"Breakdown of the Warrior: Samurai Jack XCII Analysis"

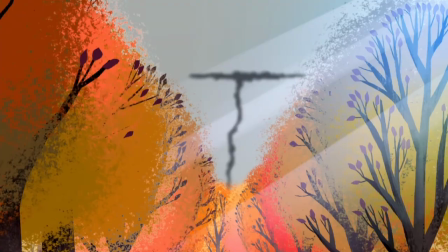He ignores it. He chooses to ignore saving people who are possibly in need. But why?
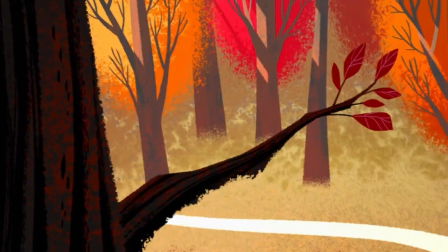You could argue a myriad of different reasons, but I think it's because Jack has become hopeless. Maybe he doesn't think that attempting to save the people in danger is worth the effort.
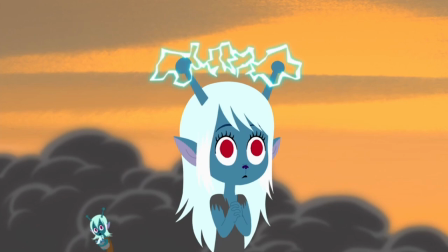It's strange though, considering Jack saves the mother and her two children at the start of the episode, but now he initially chooses to ignore the people in need.
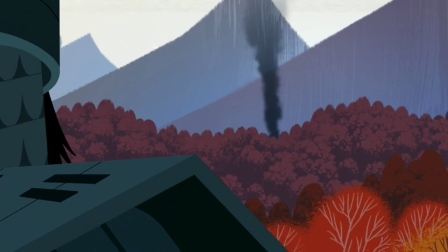Maybe part of his reasoning is that he only sees smoke, no people, so he doesn't feel obligated to go help.
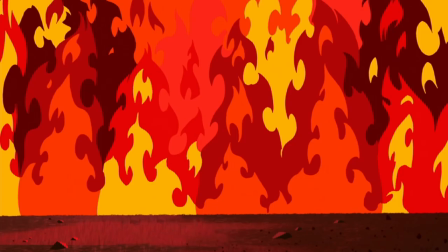For all he knows, it could be nothing, so he chooses to ignore it, but as his guilt ramps up, he makes the decision to ride toward the smoke to go and rescue whoever might be in danger.
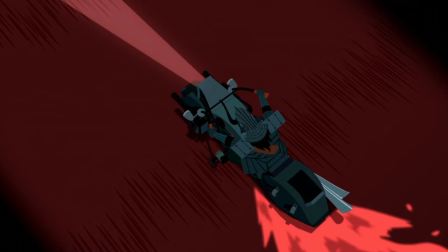It's interesting, and I think his motivations are fairly complex.
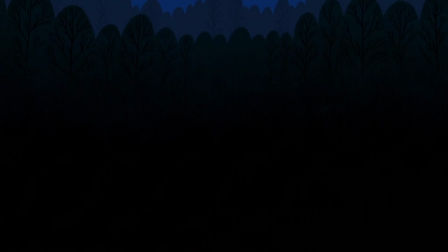so if we're following the theory of jack's motivation where he has become apathetic or hopeless the scene where he actually goes to the village in
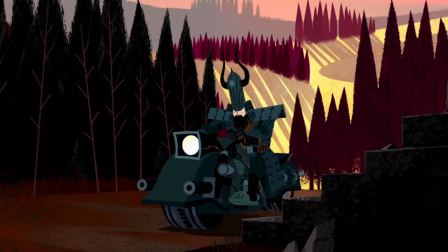the wake of his mountain guilt is pretty tragic he sees the smoke from the village and when he gets there he's greeted by a line of destroyed stairs
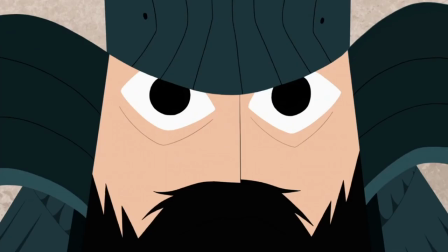things are already looking grim on the inside jack sees the destruction dead bodies everywhere bodies of men women and children killed by
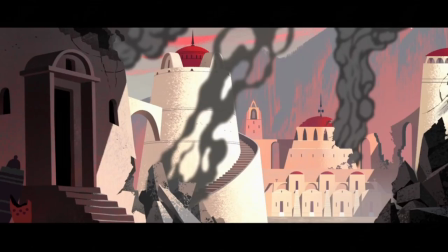a at this point unknown enemy jack's face the look of shock and then disgust tells us all we need to know he's made a fatal error in choosing to ignore the
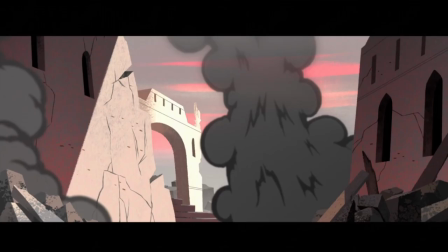destruction and now he carries those people's lives on his back now then
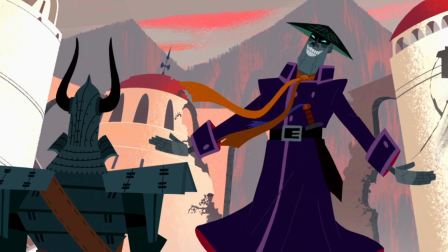the pied piper of ruination the crooner of carnage the
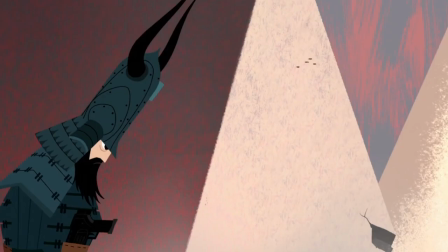ambassador of annihilation the eradicator of all baby also known as a coup's most favorite assassin babe
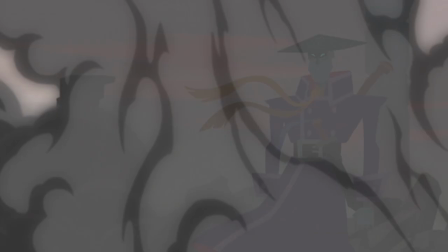Scaramouche I mean Scaramouche even Scaramouche is surprised that Jack didn't show up right away.
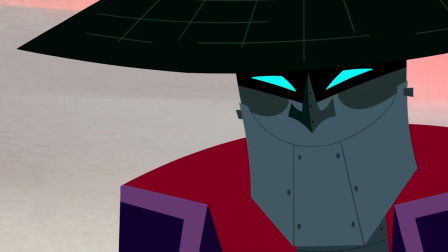In some sense, Scaramouche serves as a vessel for the viewer, asking and getting answers to questions that we have been wondering about.
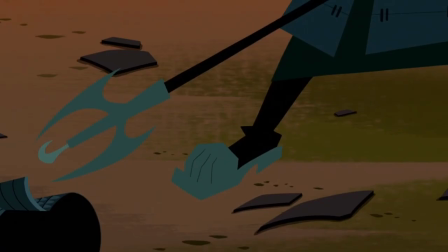He tackles three main points. Why did Jack not show up to the village right away? What's with his change in appearance?
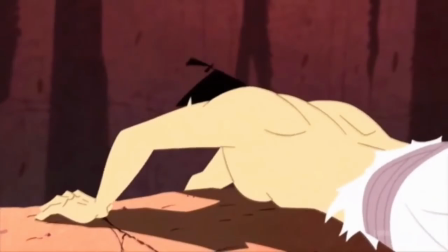And what happened to his sword?
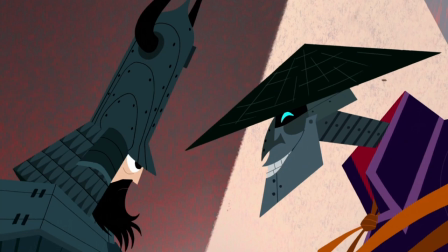In terms of Jack's appearance, we don't really get an answer from Jack there, but Scaramouche at least confirms the notion that Jack's appearance is out of the ordinary and that he has obtained a sense of ruggedness.
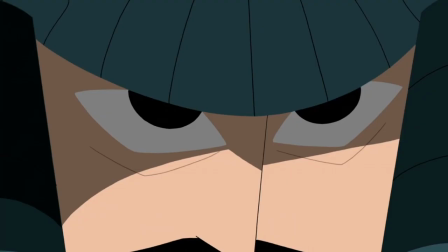As for the sword, this is the real meat that we get out of this interaction. Here's the clip.
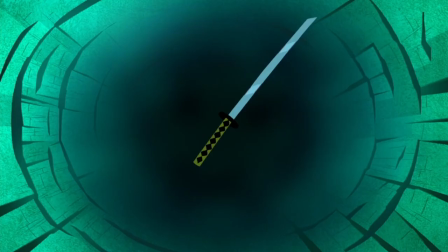So we learn that Jack has lost his sword, but we also learned that Aku doesn't know that Jack has lost his sword,
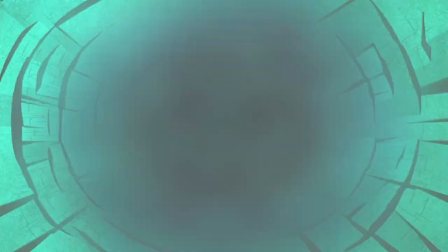two incredibly important pieces of information that contribute to the change in the show's status quo.
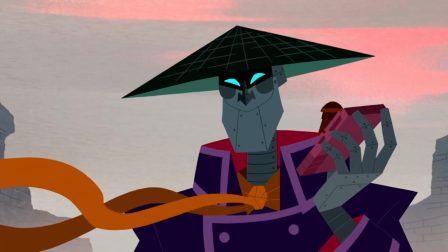And these pieces of information give us at least a slight explanation for why Jack has become the rugged figure he is now.
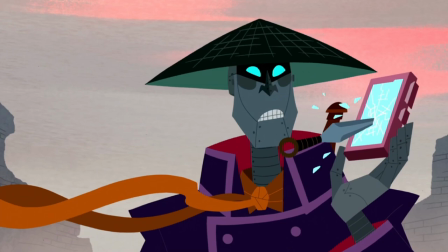He lost a valuable part of his identity, which explains why he has abandoned his old self in favor of his new self.
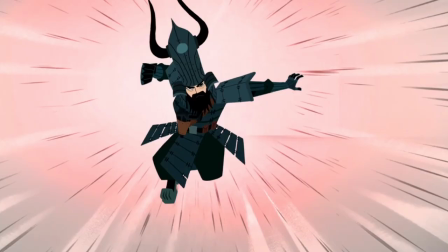He has abandoned his honor, because the physical symbol of his honor is gone.
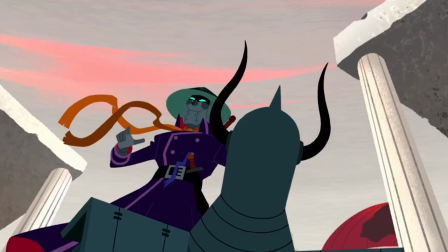That also ties into why Jack ignores the village smoke at first, since without his honor, he has no real obligation to protect those people other than his own morals which have become riddled with guilt.
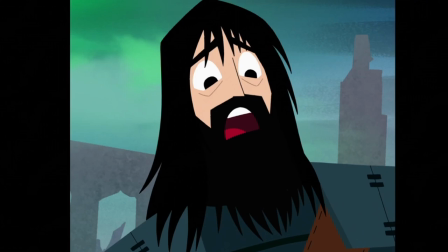Speaking of Jack's guilt this scene also shows us that his visions are for the most part not real.
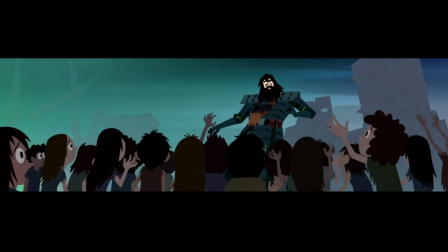When he sees the children surrounding him begging for help he pleads with them to understand but Scaramouche shows
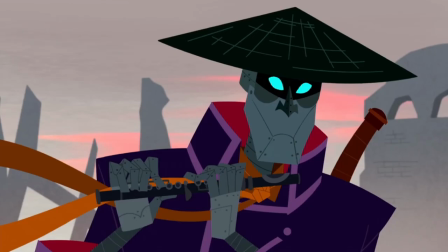us that his vision is not real and even he notes that Jack is gone in quote buku cuckoo.
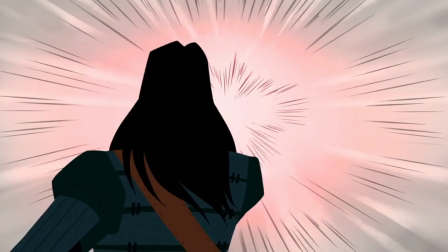However even with Jack's visions and change to his identity he is still a capable warrior, and he executes Scaramouche and gets a really sick dagger.
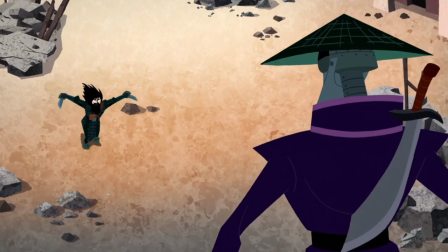By the way, brief side tangent, the fight between Jack and Scaramouche is so good.
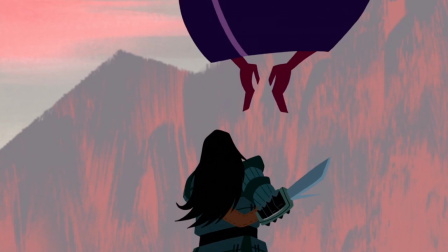I love how Scaramouche plays the flute in combat, which gives a cool musical theme to the battle, and his sound dagger is great.
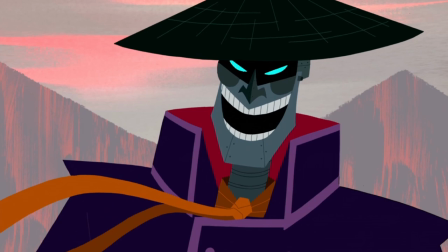The fight is just incredible, and it's very reminiscent of the amazing fights in seasons 1-4 of Samurai Jack.
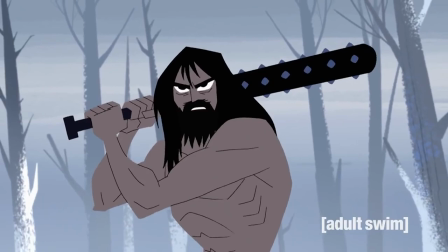Anyway, that's the episode.
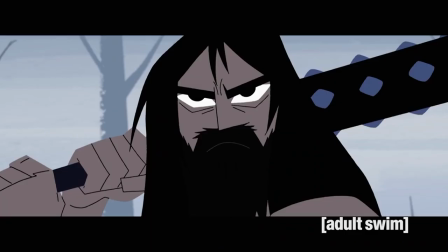There's a lot of really strong character moments in this episode for Jack, and I think that it serves as an excellent introduction to the changes that Jack has undergone in the 50 years that have passed between this season and season 4.
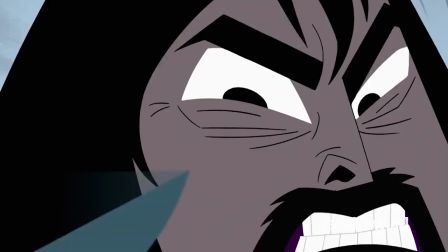We learn about his mental, physical, and psychological transformations, but not in a way that feels forced.
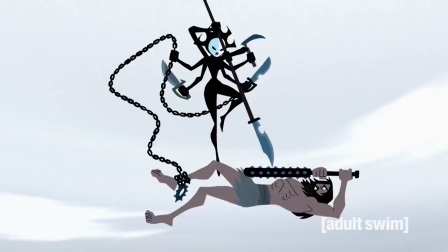The episode allows viewers to formulate their own questions and then delivers answers to them in clever, visual ways.
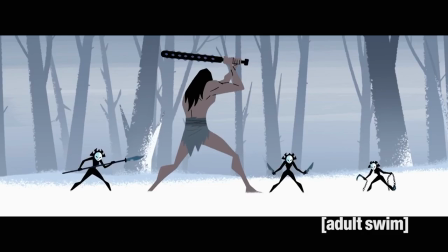And considering Samurai Jack has always been an atmospheric show, a visual form of expression makes sense.
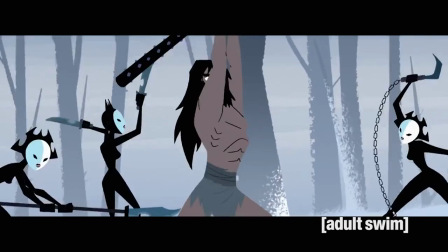I appreciate that the people behind this show put a lot of thought into how they wanted to express the change in Jack's character in this new season.
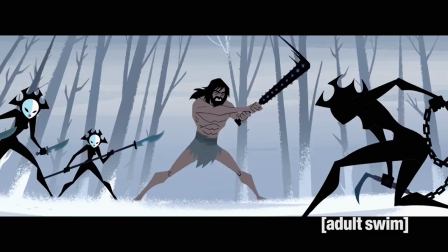I mean, they could have very easily had Jack say, I am emotionally tormented, my life is hard, I am filled with guilt, but instead they show that to us.
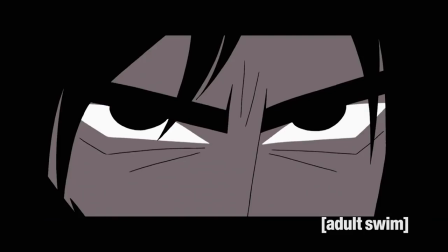And if you've ever taken a writing class, you've probably heard show don't tell at least a thousand times. Samurai Jack shows, and on occasion tells, but in clever and insightful ways.